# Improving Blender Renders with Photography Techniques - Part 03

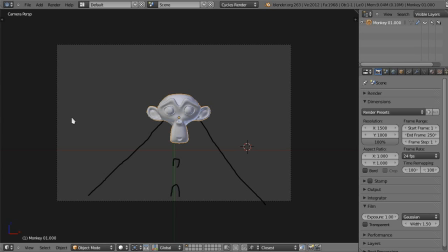We could have vertical lines here, diagonal lines here, even the horizon line over here, and they're all pretty much leading lines because they're taking your eye back to Suzanne and not letting it go away from the frame. Every time it comes here, it goes back up to her.
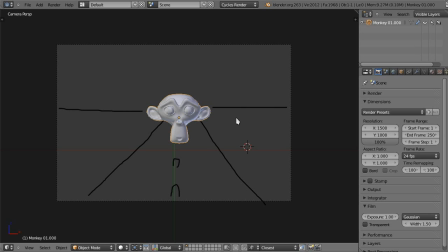Now keep in mind that while you can have actual lines and actual shapes, lines and shapes are many times, if not most of the time, just implied. I mean, if you have a series of points,
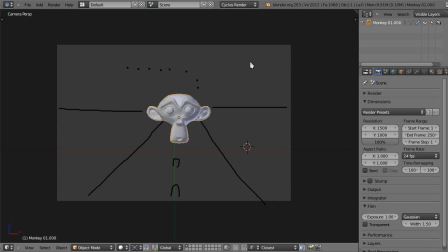they make a line or a curve, and 3 points can imply a triangle, for example. A very effective and implied line, a special implied line, is actually the eye line.
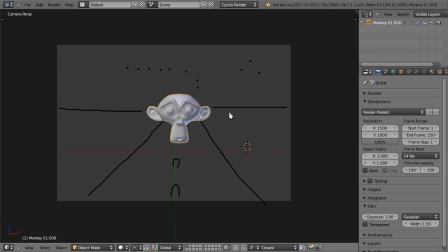You know when you're talking to someone and suddenly they look over your shoulder and you're just compelled to look back to see what they were looking at? We like to see what other people are looking at, and because of that, the eye line is a very effective technique.
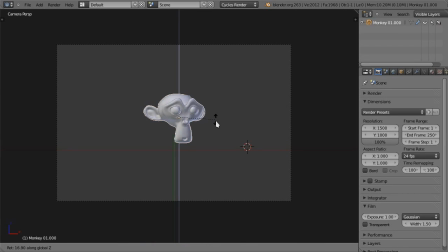For example, if you get a character in your scene, for example Suzanne here, to look at an object, let's add, say, a cube.
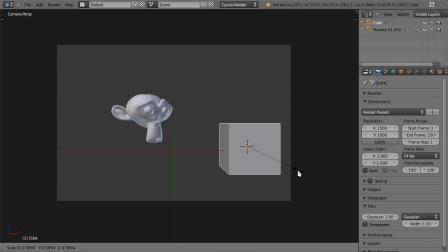There we go. The cube is suddenly more interesting because we look at Suzanne and she's looking at someone or at something, and we just follow her eye line towards the focal point.
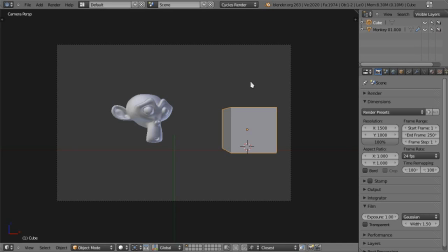Now, in terms of shapes, you are mainly interested in triangles, rectangles, and circles. Triangles are very simple to achieve, since of course any 3 points will form a triangle unless they're on the same line. And yet they're very useful for making your scene look more organized or tied together.
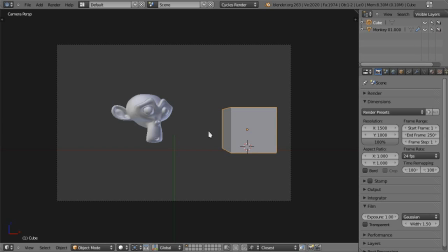You can use them in many ways, but notice that the vertex that does not form a parallel with another one tends to get more attention. This is easier to explain if I just show you. So imagine we have like 3 Suzanne sisters here.
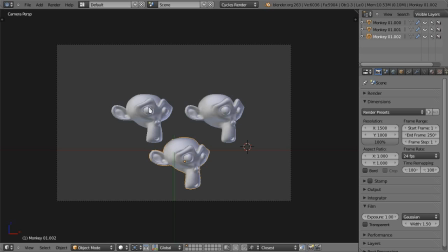See this one here? It tends to get more attention because these two are forming a parallel line with the frame. So it basically makes us, what did I do? It basically makes us interpret this as an arrow this way.
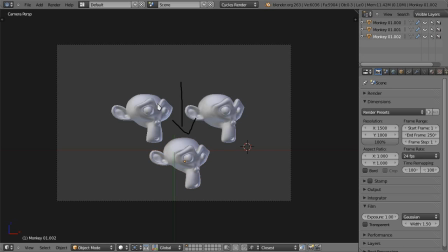Or if you just rotate everything, or just make her be at the top, it suddenly becomes an arrow upwards.
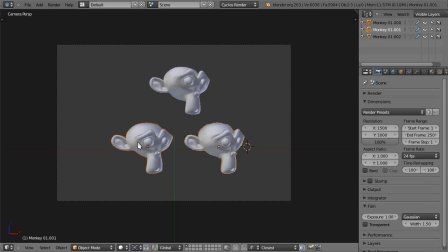So even though the interpretations are different, so in this case, in a pyramid shape, it usually is associated with stability since it has this base on the floor,
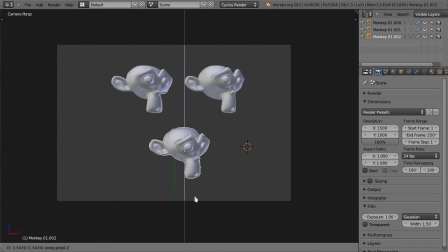and conversely, this is usually associated with instability and brings a lot more attention to this point because, you know, something's wrong here.
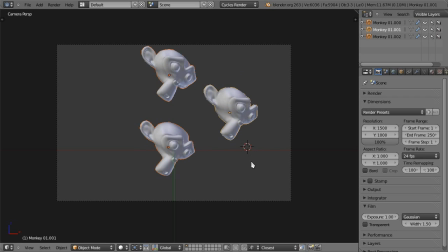Generally, it's that third point that is not parallel to something that grabs more attention.
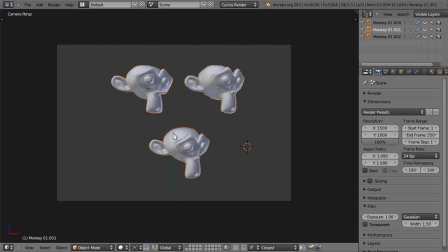Okay, so speaking of grabbing attention, circular shapes have that exact effect. They draw you into whatever is inside of them. Let me grab a circle here.
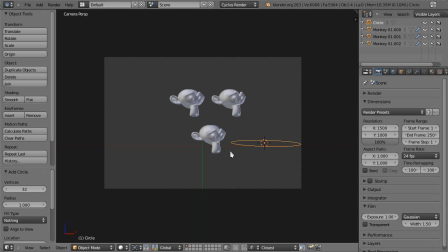There we go. Let's align it to view.
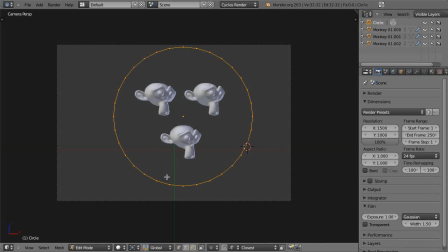Put it right in the middle and scale it up. And yeah, let's extrude a little bit.
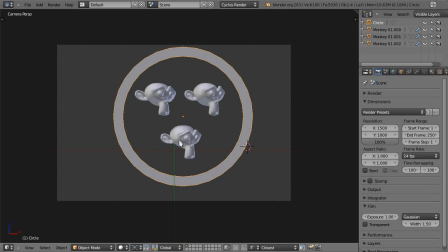There we go. So actually the circles are so effective at drawing your eye to whatever is inside of them that you have to use them with care. Anything that's outside of the circle will have minimal attention, so make sure you don't leave anything special between the circle and the borders of the frame.
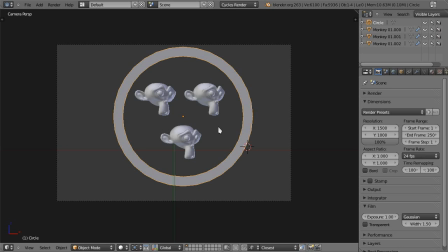Again, like other shapes and lines, circles are usually implied.